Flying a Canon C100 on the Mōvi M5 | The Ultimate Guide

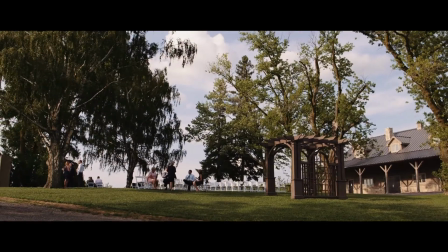People often ask us if we laid out dolly tracks for some of these shots, and no,
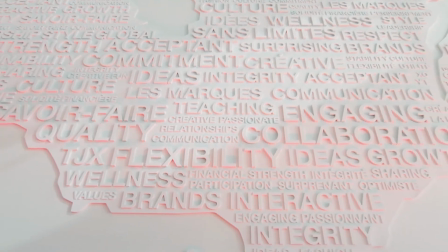it's simply about controlling your footsteps, feeling out the scene, and moving with your subject in this really organic way. We also often use it for establishing shots, replacing a tripod to create pans and tilts that are a little more dynamic.
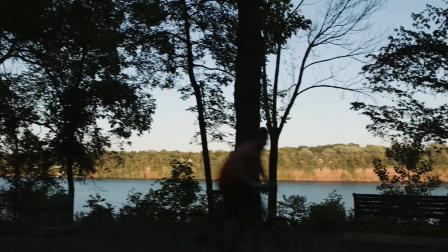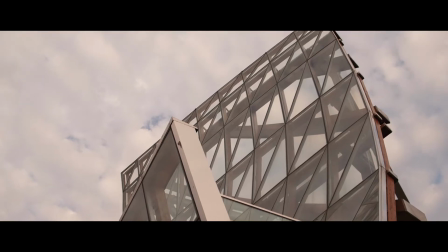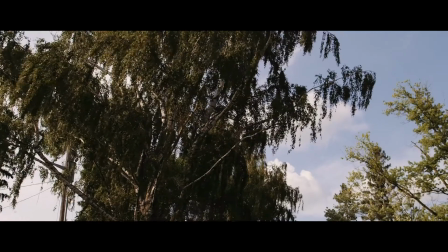It's also great for tracking shots where you're following your subject in a Steadicam fashion.
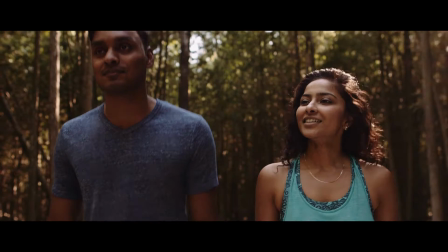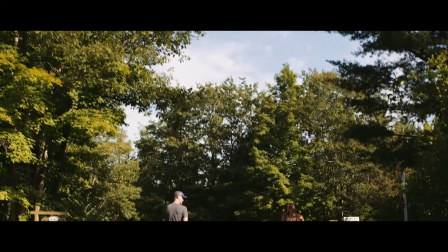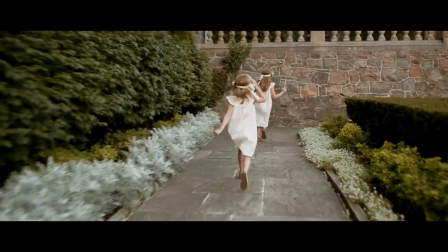probably the most obvious use for gimbals, but we can do some really unique things like moving around your subject, and before you know it, you're combining these tracking shots with sweeping reveal shots to create these energetic,
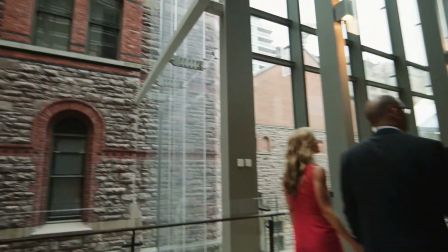immersive scenes that really draw the audience in. On the opposite end of the spectrum, you can use the Mōvi subtly in situations where a gimbal wouldn't traditionally be the go-to tool. By using it as you would a Manfrotto video monopod or a shoulder-mounted rig, you can shoot stationary shots or shots that don't require very drastic pans or tilts.
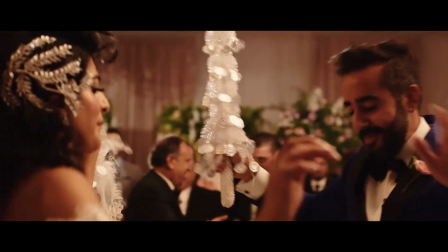You can even customize the resistance on the roll, pan, and tilt axes so that there's a bit less glide and a bit more shake to the footage. As we mentioned earlier, immersion is the goal in every piece we create, and the Mōvi gives us limitless ways in which to achieve this. By something as simple as combining what would be 3 separate shots into one smooth tracking shot that follows the action,
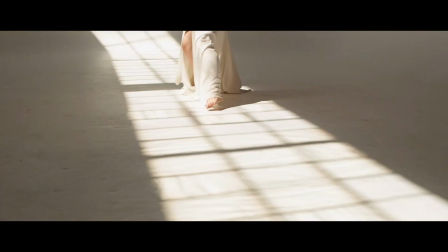we're taking away the audience's ability to perceive and analyze each individual shot. Think the Copacabana scene in Goodfellas, or the opening shot in Boogie Nights, or the Dunkirk beach scene in Atonement. These long tracking shots present the characters and the worlds they exist in an incredibly realistic format. Adapt that to documentary work, and the great strides that Freefly has made with the Mōvi line,
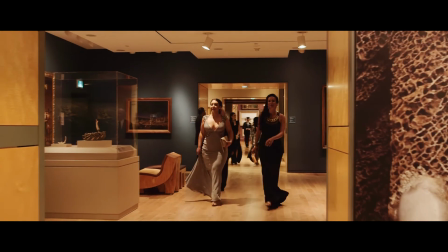and one lone operator can create these same immersive worlds, which are formerly only possible in studio filmmaking.
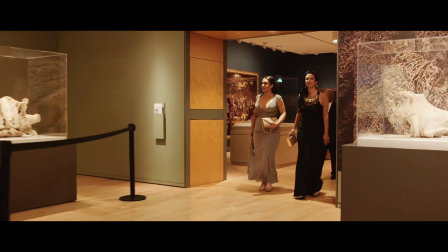That's incredible. We hope this video has provided some insight into how we fly our C100s on the Mōvi. For the following week, we'll be taking any questions you have. Just send them over to us via Instagram message or leave a comment below. And next Monday, we'll answer as many questions as we can on our Instagram stories. We'll see you then.